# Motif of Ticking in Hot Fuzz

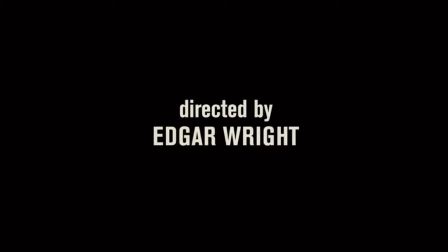0:06 Hi there, my name's Anna, and as you've probably already guessed,
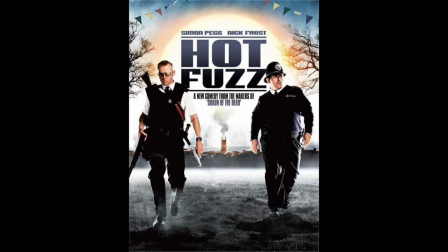0:10 this video is about the incredible film that is Hot Fuzz and the genius that is the filmmaker Edgar Wright.
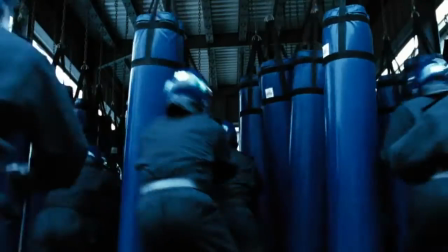0:16 Hot Fuzz is a fast-paced action comedy that follows the high-achieving,
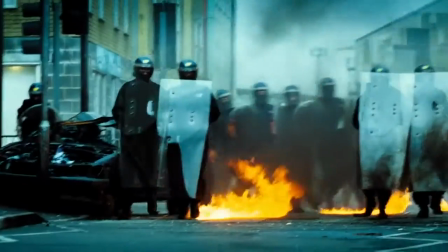0:21 hard-working police officer Nicholas Angel after he's transferred from the dangerous city of London to the quiet, dozy little village of Sandford.
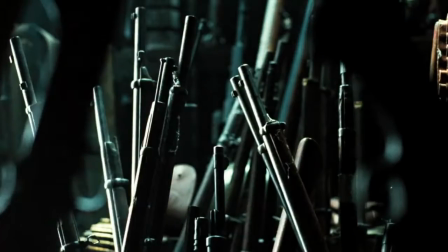0:29 But this village is anything but peaceful.
Hopefully that's the last we'll see of him.
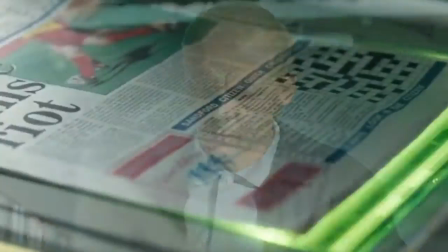0:38 There are many techniques that Edgar Wright uses throughout Hot Fuzz within the sound design to create tension, suspense, humour.
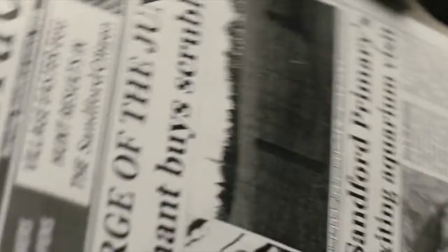0:47 There are so many things that I could easily do a video as long as Hot Fuzz,
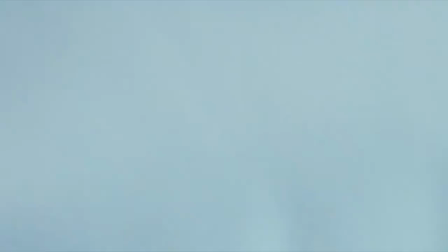0:52 but instead I'm going to be analysing simply the motif of ticking used in the film.
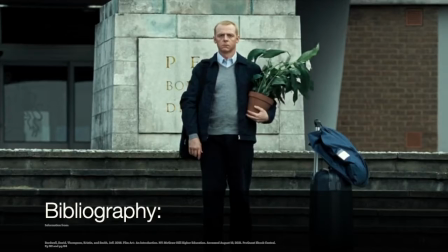0:57 Before I continue, I'd like to define the difference between diegetic sound and non-diegetic sound.
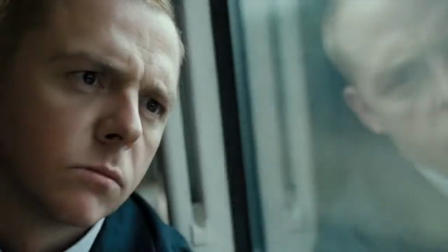1:03 Diegetic sound is any voice or sound effect that's presented as though it's coming from within the film's world,
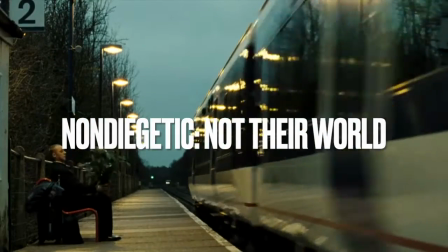1:09 and non-diegetic sound is any sound that's presented as coming from a source outside of the space of the narrative.
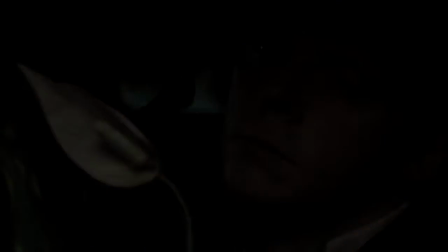1:15 Alright, now we're up to speed on diegetic and non-diegetic, we can get right into the motif of ticking.
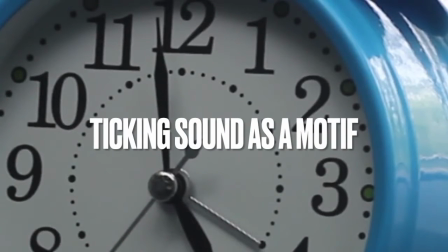1:21 Edgar Wright effectively uses the motif of ticking in the sound design of Hot Fuzz.
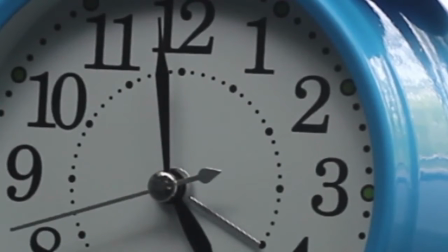1:27 And we're aware as human viewers that ticking can symbolize many different things, such as adding pressure, time running out,
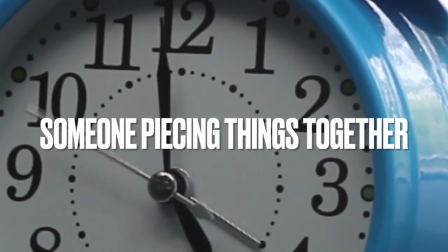1:34 time looming closer, a brain ticking away and putting pieces of information together, stress building,
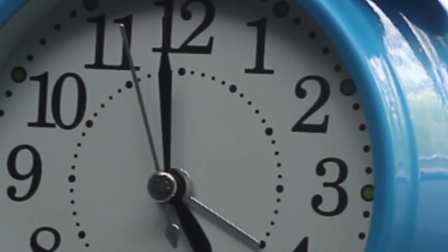1:42 and most often and most commonly, ticking to a human being would symbolize a metaphorical or physical bomb that is about to go off.
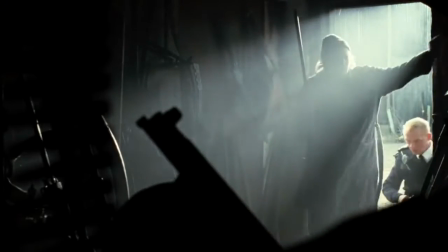1:55 The first time the ticking motif is introduced into Hot Fuzz is about a third of the way into the film.
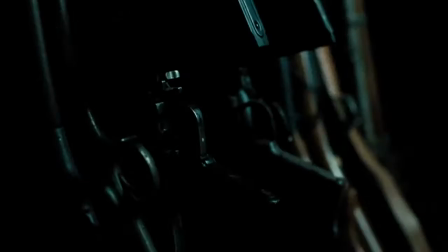2:01 It happens after Nicholas Angel and Danny Butterman are doing a house call at a
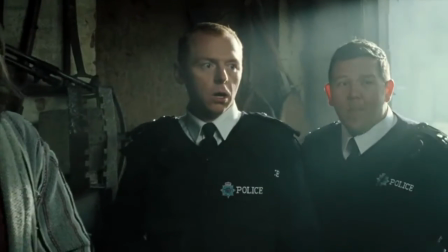2:06 farm and find an armory that includes not only many rifles and different types of guns,
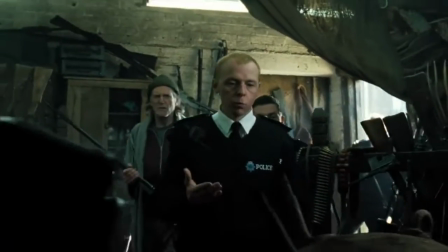2:11 but also a seemingly deactivated sea mine. After the farmer hits the sea mine, ticking begins.
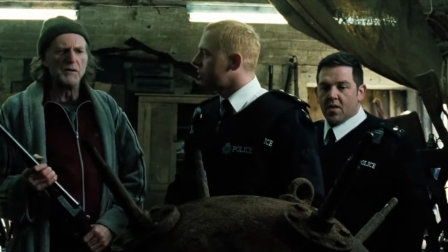2:20 Before the sea mine's diegetic ticking begins,
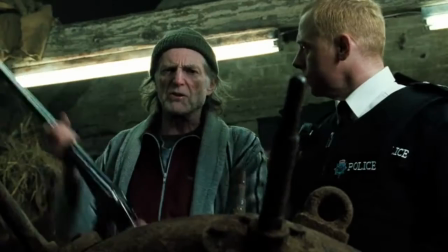2:24 we do hear ticking in the scene, but if you analyse the two different sounds of ticking,
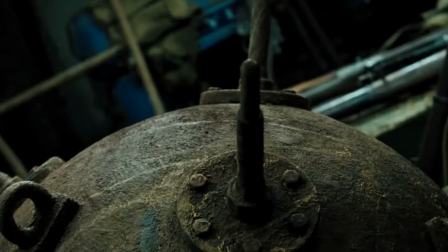2:30 one of them sounds rather playful and clearly non-diegetic, and the other one definitely sounds real and quite suspenseful.
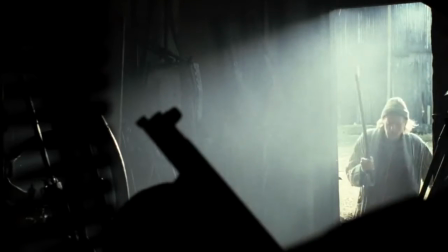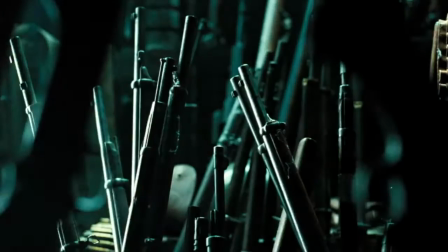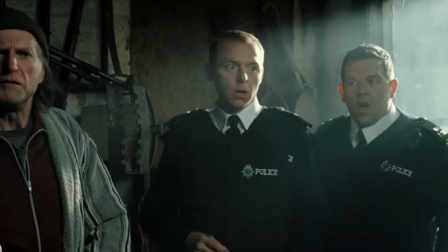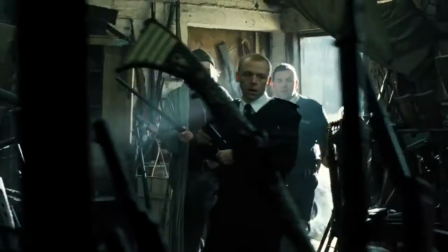2:54 Where on earth did you get these? Found him. You found them? And what is this?
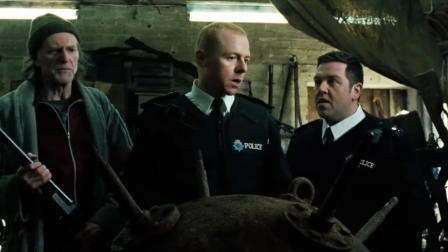3:01 Sea mine? Sea mine. Well, Mr. Webley, this is an extremely dangerous collection.
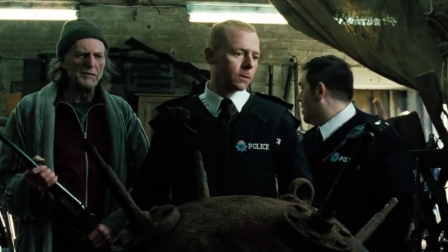3:07 It's a wonder nobody's been hurt before. Nah, just a load of junk.
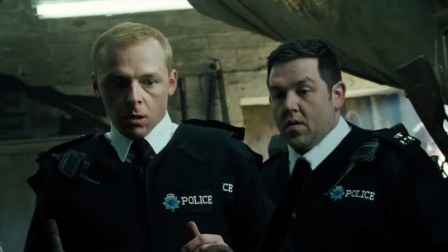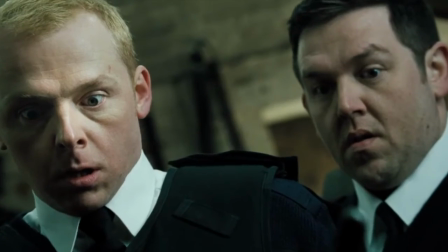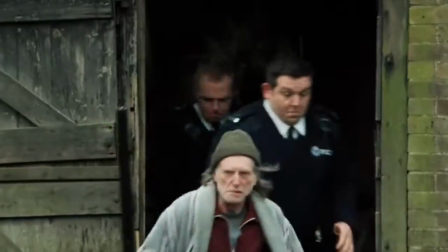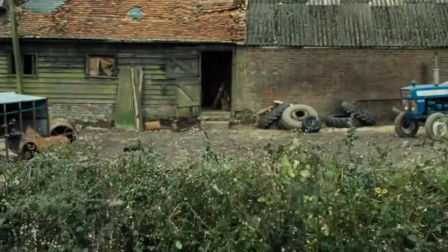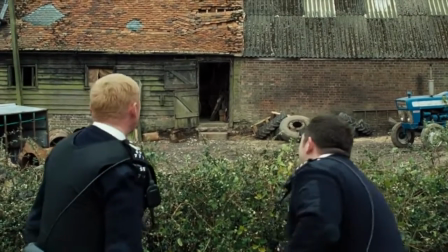3:34 This moment is not only a very Chekhov's gun moment, as the sea mine does go off at the end of the film,
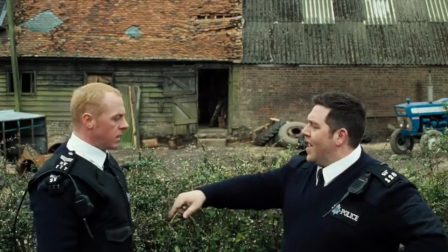3:42 but it also symbolises to the audience that the time on the clock has started.
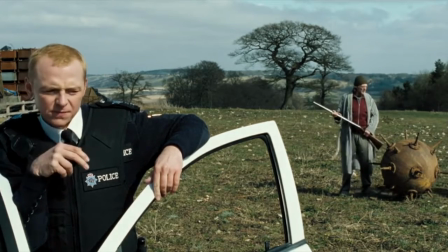3:48 Stuff is going to go down, but no, Edgar Wright isn't going to give you a satisfying explosion a third of the way into the film, but it is coming.
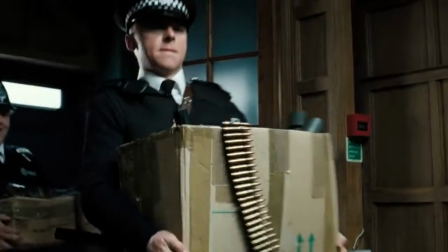3:57 Both metaphorically and physically, the bomb will go off.
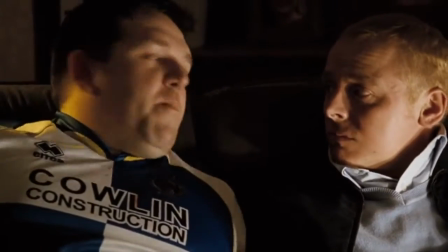4:03 This is about to go off.